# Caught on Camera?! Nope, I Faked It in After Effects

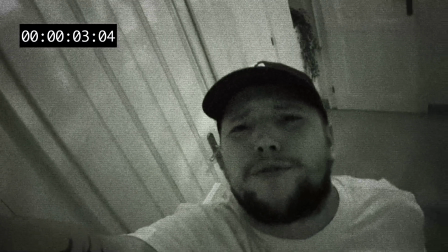0s
How to make security camera footage in After Effects.
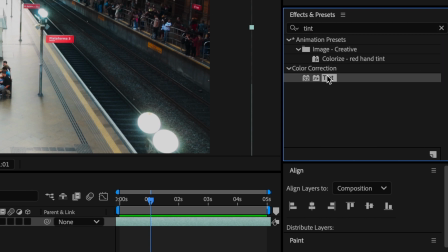4s
First, I'm adding tints to turn the footage black and white.
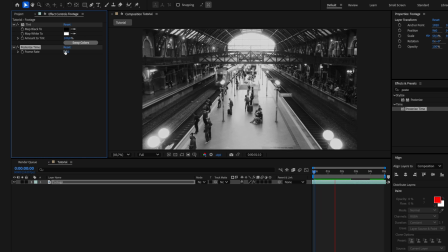8s
Then I apply Posterize Time to lower the frame rate and get a typical choppy surveillance style of motion. Next up is noise, to add some digital grain and make the footage feel more real and gritty. Don't forget to turn off use color noise.
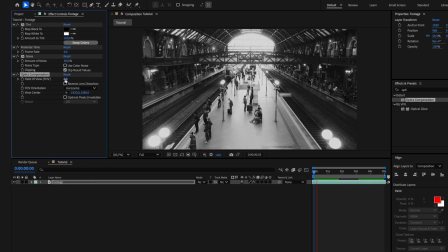28s
With Optic Compensation, I introduce a bit of lens distortion, simulating the wide-angle look of security cameras. Now I'm using curves to slightly darken the image and push in a bit of green.
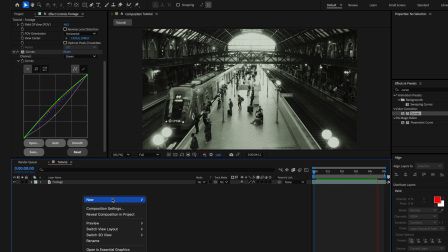44s
Now create an adjustment layer and put it on the top of the footage.
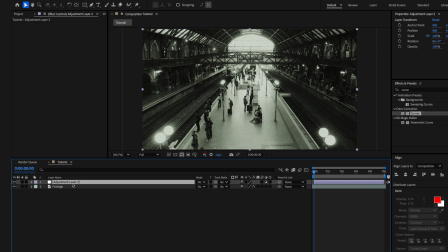49s
Next effects we will apply on this adjustment layer. I also drop in Venetian Blinds, thin horizontal lines across the frame to mimic screen scan lines. For horizontal lines, just make direction 90 degrees.
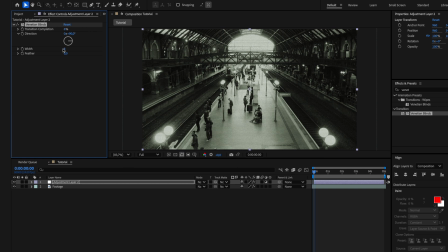63s
Lower the number of width to make lines smaller and add some feather to make it soft. Then I use CC Vignette to darken the edges and help focus the viewer eye toward the center.
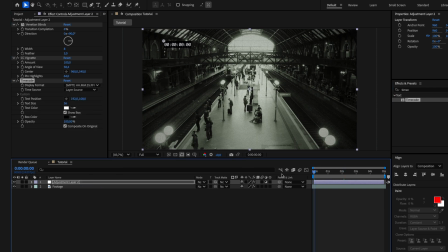78s
And finally, I overlay a timecode to make the whole thing feel like an actual recorded security feed.
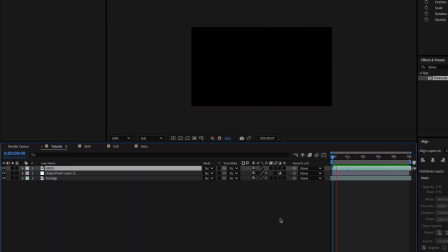86s
Pro tip! To add final touch, I found these footage glitches.
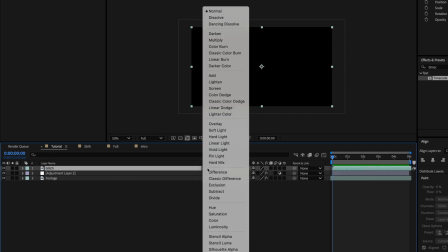91s
Just put it on the top of the layers and in blending mode choose Add.
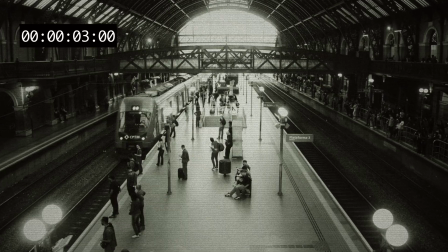96s
And you are done! Good job! Please leave subscribe if you like this video and see you soon.